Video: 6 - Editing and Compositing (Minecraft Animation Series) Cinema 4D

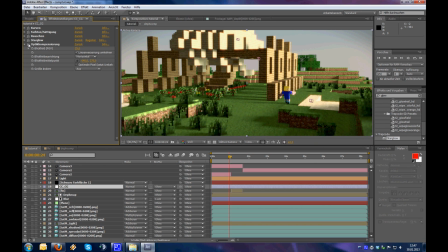1486s
Yes, we have a slight effect here, and that's good. Now I want to show you one last thing, and this is our object path.
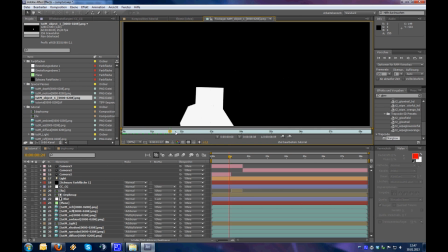1500s
You remember we made an object path for our character, which allows us to, well,
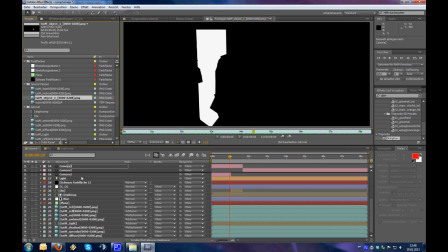1507s
color correct him, and only him.
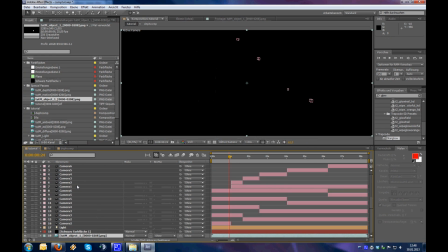1513s
So I will put this layer in here and call it char for character CC color correction. Then I will add another adjustment layer
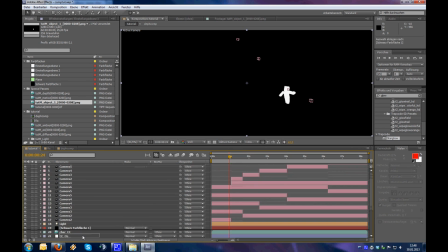1528s
and put it right below the char CC. I will call this lens black, lens B for lens black. Call this CC char, and now of course select Luma Matte CC.
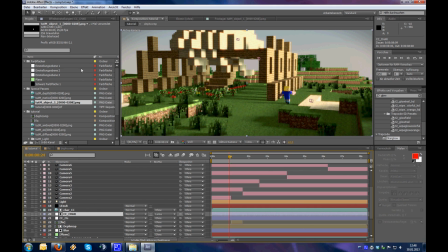1548s
So now everything we adjust to this layer will only affect our character, and I want him to be
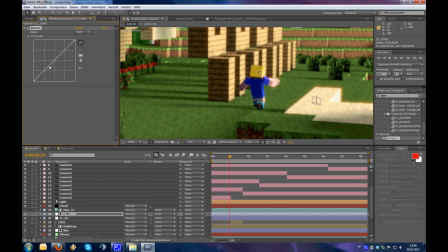1560s
be seen a little bit better, so that he comes out of the movie. I could give him more gamma, but okay, don't overact. I will give him a little bit more contrast.
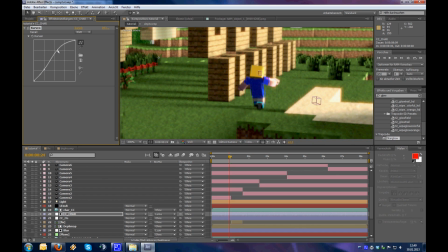1577s
Say so, make this nice little curve that he has a little bit more contrast. Then I will add another effect, make him a little bit brighter than the rest, so you see him better.
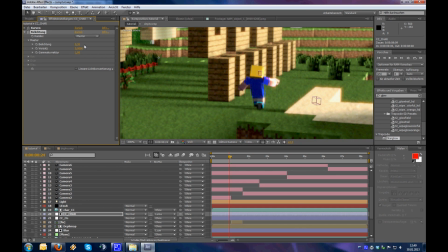1596s
Yes, so maybe just not that's too much, because we are working in 8-bit color space.
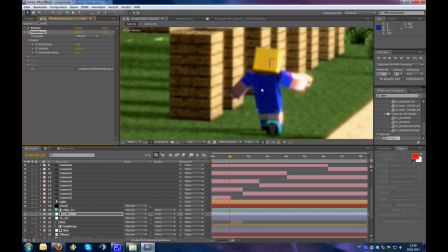1606s
You don't have so much
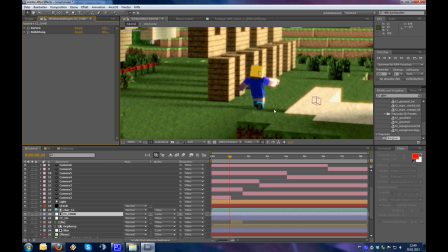1609s
color correction opportunities, because it will look bad after that. So I made him a little bit brighter, and now I want to saturate him a little bit more.
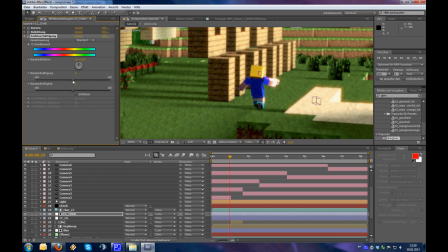1626s
So go to saturation and put it up to say 10. He should come a little bit out of the image, and we see him slightly better. So if I disable this, we'll notice just him, he looks a little bit different.
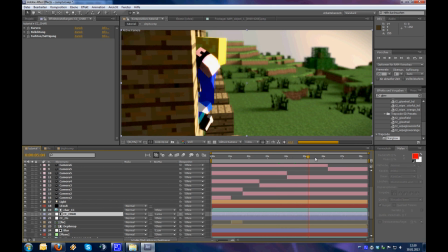1650s
He kind of sticks out of the image, and that's what I wanted.
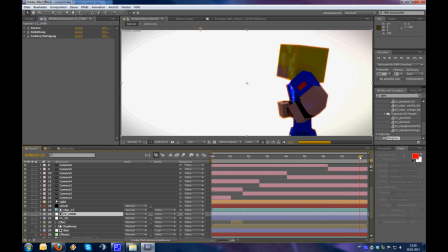1657s
So nice. Here he comes. I'm sorry I did not make facial animations, I forgot it.
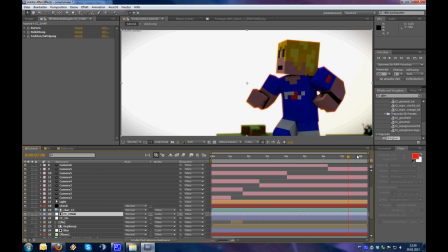1665s
And oh yeah, we're still not done. I wanted to use the light we have here.
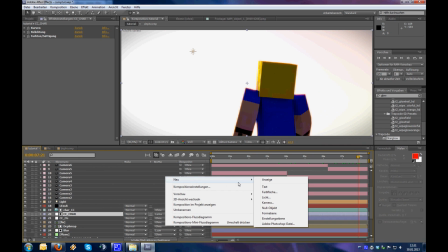1671s
There is a cool effect. I will make a new null, oh I'm sorry, not null object.
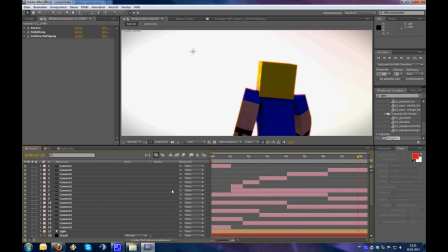1678s
I will make a new color
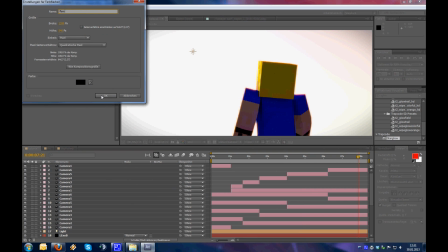1681s
layer, make it black, call it flare, and I'm sure most of you will have optical flares.
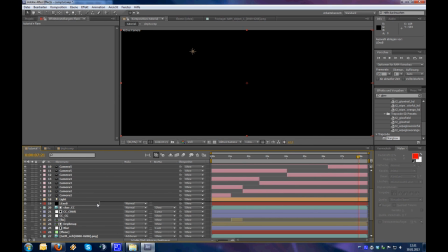1690s
If not, maybe you have in the null light factory. If not, then just ignore this part. So, but what you can do is you can add a flare exactly on this light.
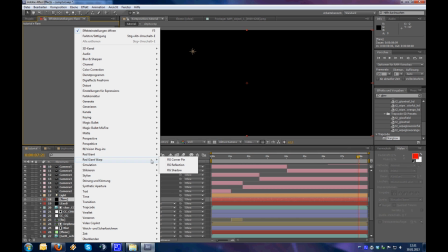1703s
So if you have any lights in your 3D scene, the lights will be exported if you don't say no to it. And then you can just add your lights and
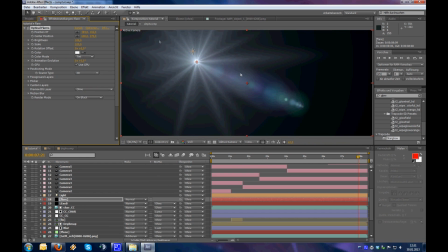1716s
make them look better with optical flares.